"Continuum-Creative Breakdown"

Okay. Hello everybody. This is Ryan again. Just wanted to do something a little different. This will be a creative breakdown of my film Continuum. So stay tuned to hear a bit about how I made the film, what my influences were, and some behind the scenes. So let's jump into it.
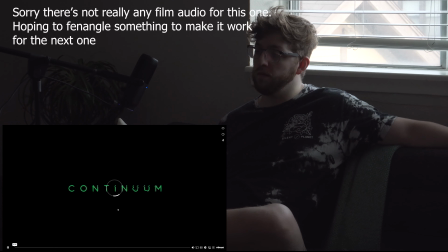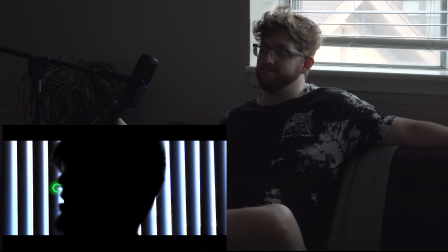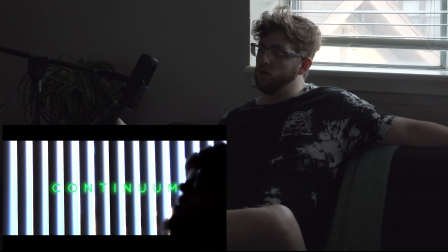Okay.
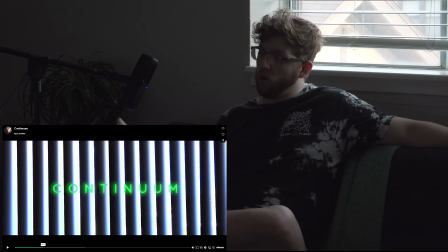Just so I let that play out all the way through there to the glitch effect.
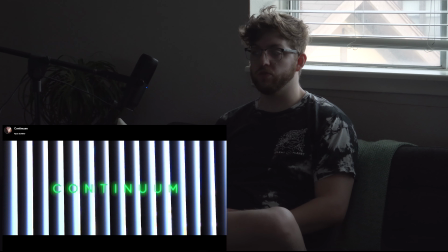Some things I noticed when I was re-editing it that I thought was interesting was there was some screen tearing. If you look closely at the video, should be like down. I'm looking at my camera, which means it'll be to my left, I think.
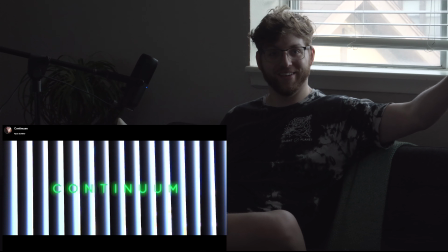Should be over here somewhere. There was some screen tearing with, I think it has to do with the light exposure for the camera because I was shooting at 120 frames a second.
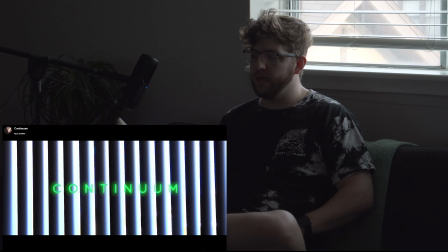It trying to expose for the light through the vertical slats, I think may have something to do with it. I thought originally it was the masking I did for the title as I passed through the center of the frame, but I think it was just something in the actual recording process. If you look closely, let me see.
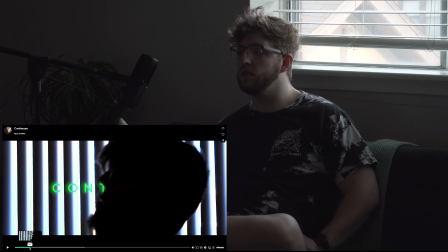I'm actually going in blind. So if you see like there, my nose right there, that's a good example.
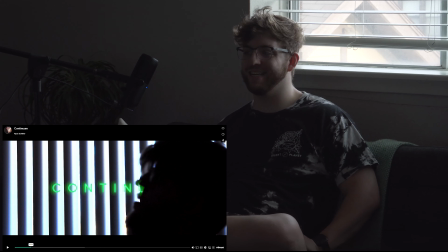My nose is like, it doesn't line up correctly because of how the video is recording for whatever reason. Some influences I'm bringing in here right from the start, actually in the title.
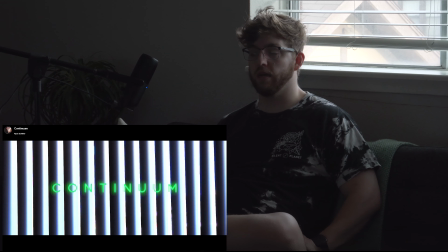The green is actually The Matrix. It's one of my favorite movies, and it's just the vibe I kind of wanted to capture. One of the vibes I wanted to capture.
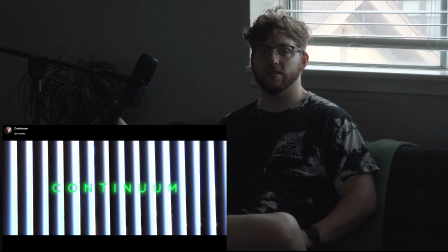Something like synthetic and otherworldly is something that I kind of wanted to dive into a little bit. So on to the next shot.
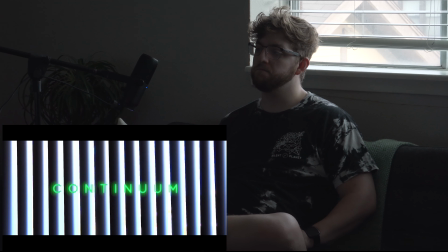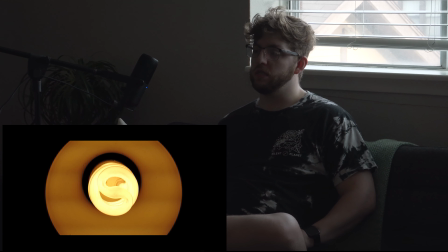This is
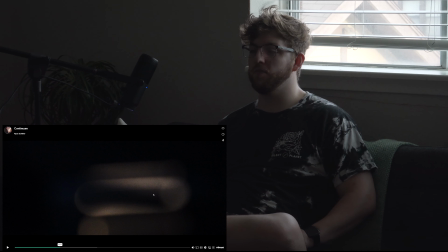another, oh wow, skip to the next shot already. One of the things I wanted to bring in was I wanted to work with symmetry a lot more.
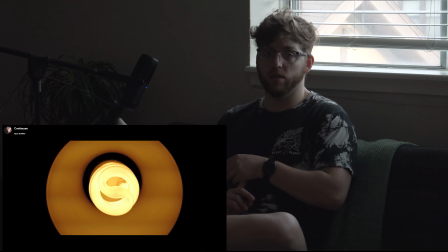So when I was shooting in my apartment, first thing that was on the list was like try and make shots very symmetrical, use like an abundance of shapes, and bring in more color or
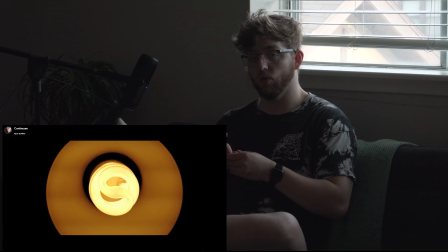more like recognizable color to each frame, were like the three goals that I wanted to do to try and just make each part of it look a little different.
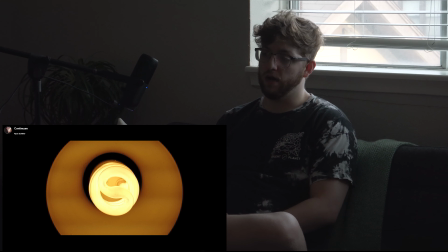This one obviously is like a hotter palette or like an orange. What I wanted to do was to make the viewer feel uneasy. There were a lot of emotions I was experiencing when trying to create this film and why it was created in the first place.
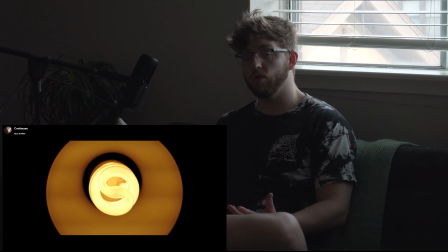I actually thought of the idea when I was rolling silverware at Cracker Barrel, because I was very depressed and it was very difficult for me to try and make something creative at that point in time.
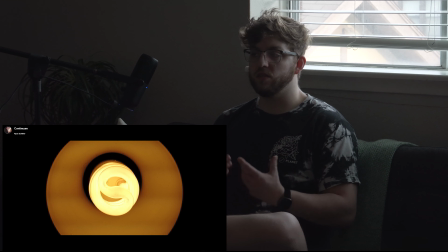So I thought I would try and capture the feelings of loneliness and isolation, and just try and bring to the viewer the type of mindset I was feeling, which also dealt with a sense of
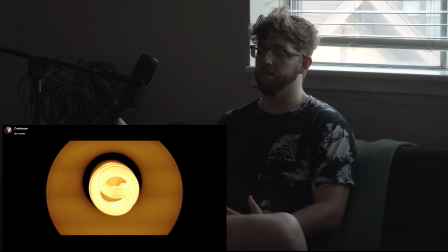timelessness, like I was a man out of time, which also, you know, happens with depression.
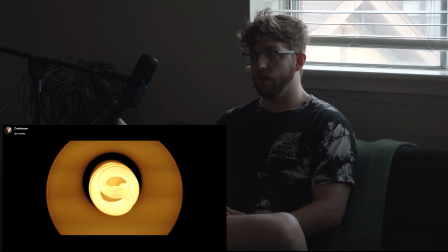You lose kind of your sense of normalcy, your sense of rhythm. So I wanted to kind of bring that, and it's also why this doesn't have a straightforward narrative. It's fragmented. You'll find out at the end is what I come to call a mosaic,
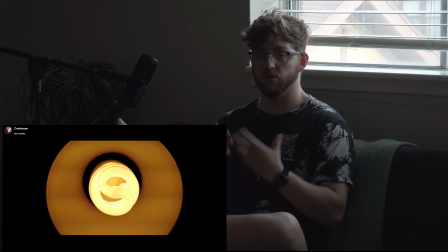because I tried to make something where all the little pieces add up to a cohesive vibe or message. And in this case, the title being Continuum, it's about like the spectrum of
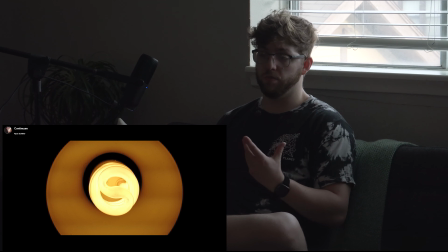emotions that I was feeling in regards to being creative and just how I was feeling with life at that point, which was very isolated, very creatively lonely, and just very like I really just couldn't get a grip on things at that time.
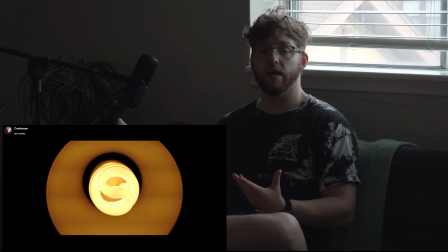But back to the shot. I like the symmetry of the lamp that I had in my apartment in this particular room. I just thought it looked really nice on camera, and I wanted to, again, I was thinking about the colors. Bringing in a hotter palette for this one was obviously a pretty easy choice.
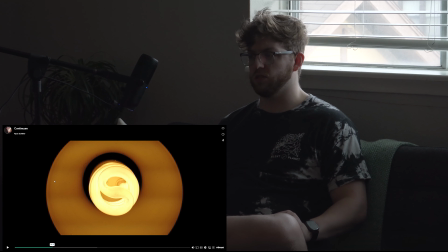And I like just the shape of the cone right in the center. It's also kind of uncomfortable to be staring directly into a light bulb, which I also wanted to, again, bring a sense of discomfort with that one. So I did kind of skip to the next shot by accident.
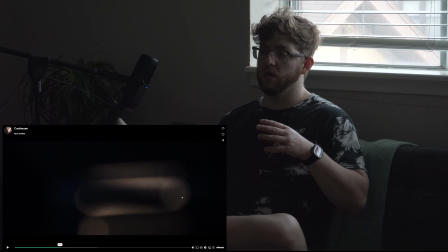But this is actually the exhaust on the enclosure, or I guess it's a heat exhaust on the enclosure of the lamp, just like super out of focus.
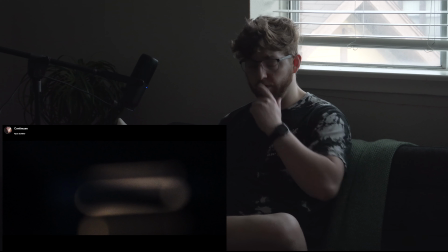Similarly, I was just trying to look for something kind of otherworldly, and I just messed around,
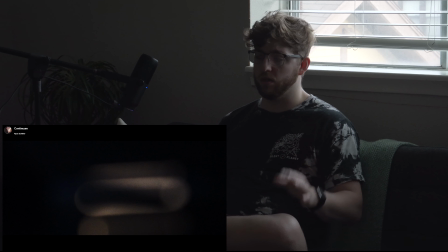when looking through the viewfinder of the camera, just trying to look for, a way to show something abstract, I guess. I honestly don't remember how I ended up on this shot. I think it was probably just similar to the other one where I was looking at the lamp and thought it was a unique shape.
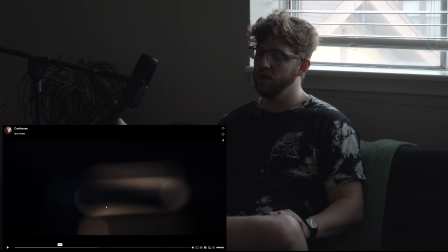I also like the shape of the bokeh here, how it's just, it's kind of unusual. And unless I told you what it was, you might not be able to guess what it was, which was the goal. I just really like this like pill kind of elongated light bokeh that it was giving off.
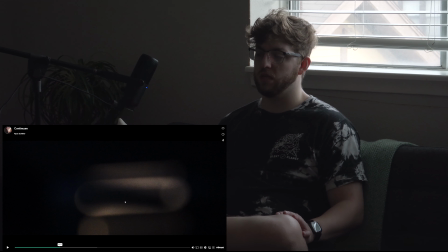I just thought it was very interesting, so I thought to include that.
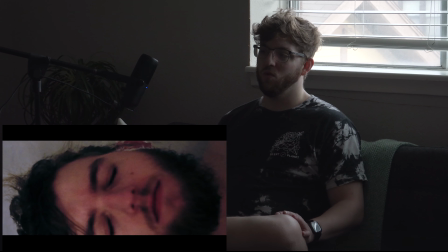Okay, this shot. One of the ones is that I first envisioned
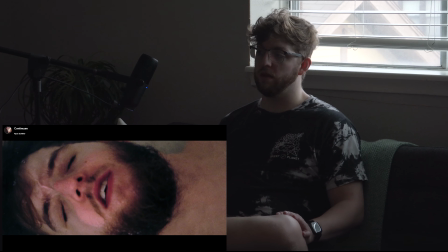in the conceptual phase, which was like an afternoon after I finished my shift at Cracker Barrel. I wanted to kind of,
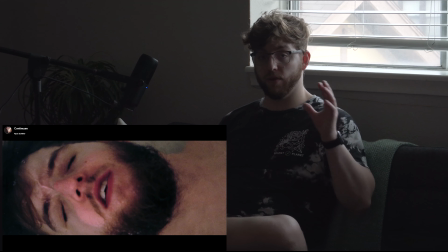what I was thinking about was Inception, the scene where Leonardo DiCaprio gets pushed into the bathtub to basically try and wake him up. And I liked the idea of falling into the water as I fell through the title sequence,
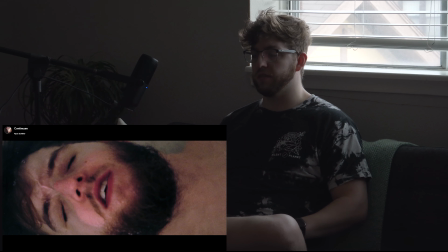to kind of allude to the sense of I need to wake up to reality. I'm trying to reclaim this sense of normalcy. And the shot overall I really liked.
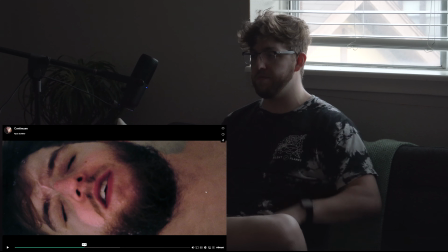Again, I like the symmetry of it. I tried to line up my face right in the middle of the frame. In case you're curious, Emily was helping me film this.
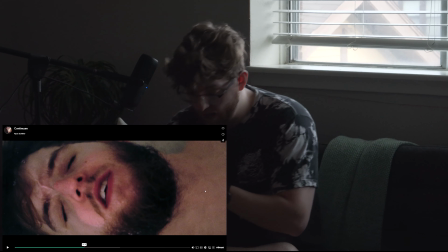She took the tripod and kind of leaned over me in the bathtub.
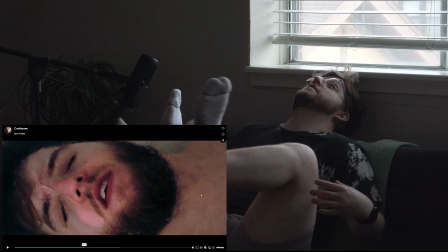I basically had my legs up like this and just rocked my torso back.
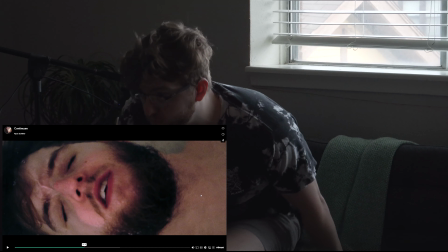I ended up going with this take,
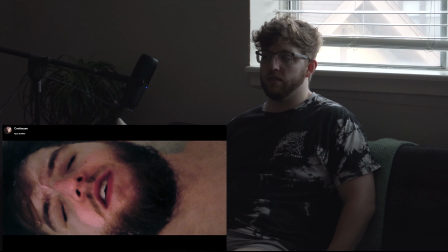which you might not be able to tell super much in 120 frames, but I cranked my head on the bottom of the tub. So I was like, that's gonna have to be the final take. Some things I would want to change is,
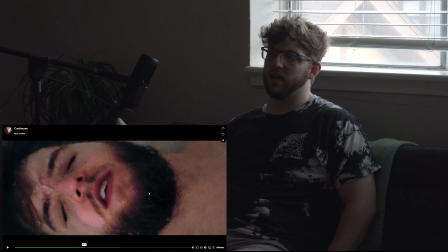I think something that I struggled with given just the type of the bath it was, I would have gone with way more water.